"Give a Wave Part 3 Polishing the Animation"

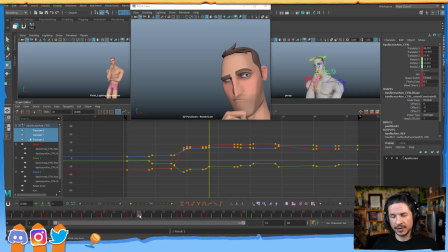3466s
So this is kind of a stretch pose. He's going from compressed, everything down, and straightening out. And it stretches upwards. The problem is that the mouth just stays where it is, which makes it so only the top half of the face is moving, and it kind of makes it a little boring.
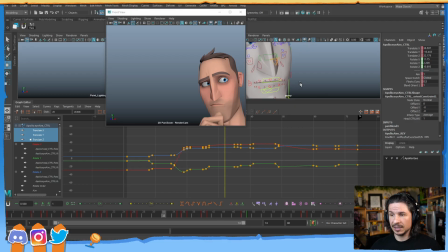3487s
So let's just move the lips a little bit and add a little extra stretch in that moment. So basically what I just need to do is this. Just bring that down.
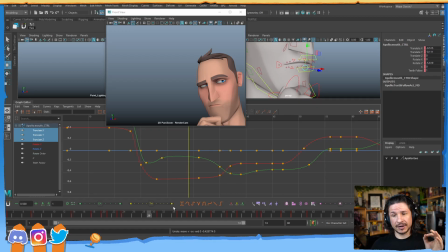3503s
And the way I'm going to do this is that I'm just going to figure out where I need it to change. So I want it to happen after the brows. So the brows, we get the eye dart there, blink,
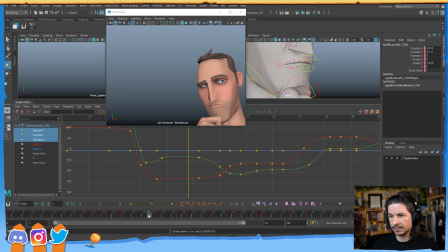3517s
brows start coming up maybe around frame 30. Let's have the mouth start coming down on frame 31.
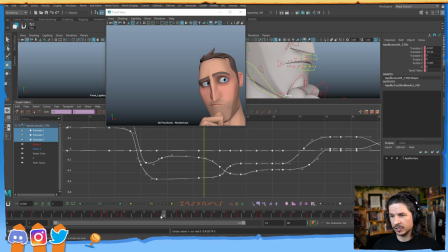3535s
Or even 32. Let's actually do 32. So I'm going to go on frame 32. That's going to be the start of the change.
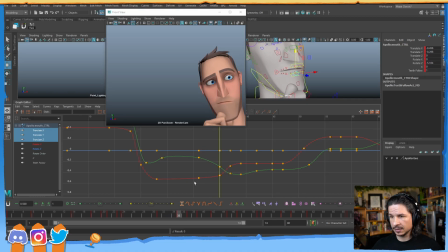3551s
And I basically want it to be that before the smile here, the mouth is going to come down. And we're just going to go for a really big change here. It's going to be very rough, but that's okay.
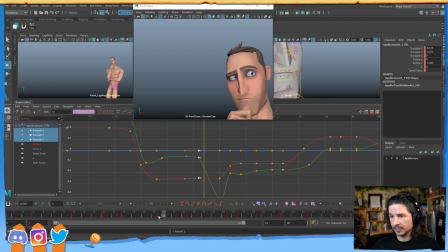3566s
So he starts to look over. Maybe one more frame. One frame earlier. And let's get my curves to work a little bit better.
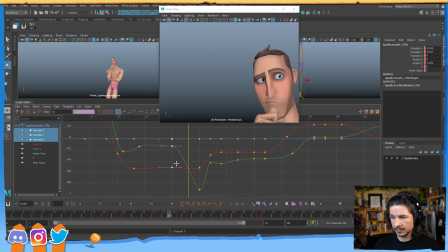3579s
Okay. So, comes through. Mouth drops down. And the reason I want to do this is it also makes a bigger change when he goes into the smile here.
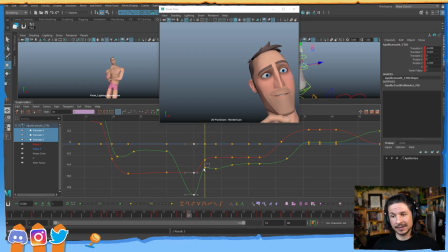3593s
As he goes into the smile, we get that kind of raise of the mouth as the mouth tightens up. So it's going to act as two different things. It's going to act as a way to improve the stretch pose.
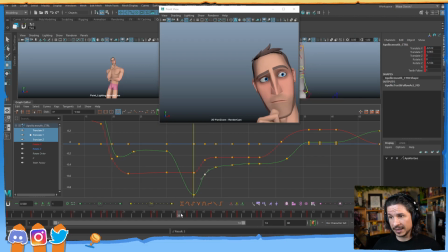3608s
It also acts as an anticipation for the smile and makes the mouth just more interesting. So let's kind of refine this in here. So I think the timing of this is going to be okay. Mouth starts coming down there.
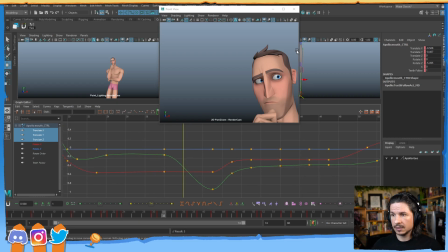3626s
The big thing is the spacing. It's just very even right now. So let's just kind of add a key in here.
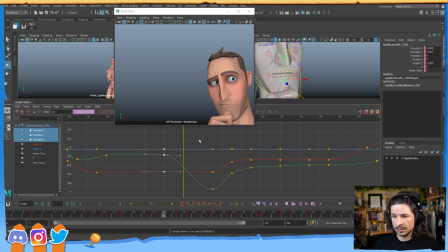3635s
Too high. Let's just insert some keys. Boop, boop. And play with the spacing. So I want it to ease out, definitely, and then ease in at the bottom. And just have a kind of a quick transition. I want it to drop.
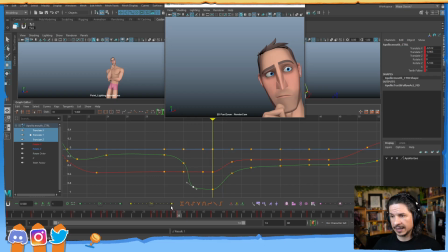3655s
So it comes in, and that's a little too quick. So let's ease that just a little bit. And we get something like that. Now I don't want it to bounce at the bottom.
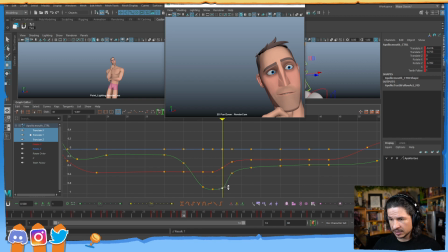3675s
So let's add a key here as well. And just ease that a little bit right in there.
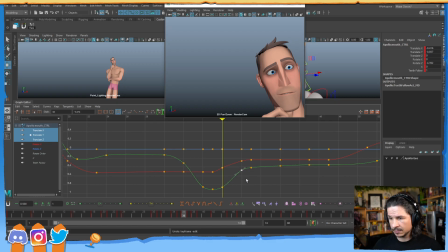3689s
So just tweaking a little bit of the timing, which is not a big deal. Clean up some curves.
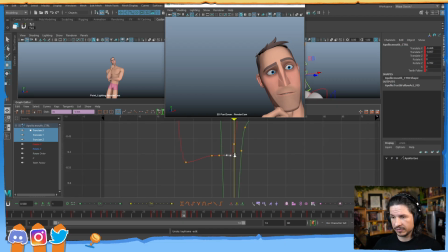3707s
Kind of simplify certain sections. There we go.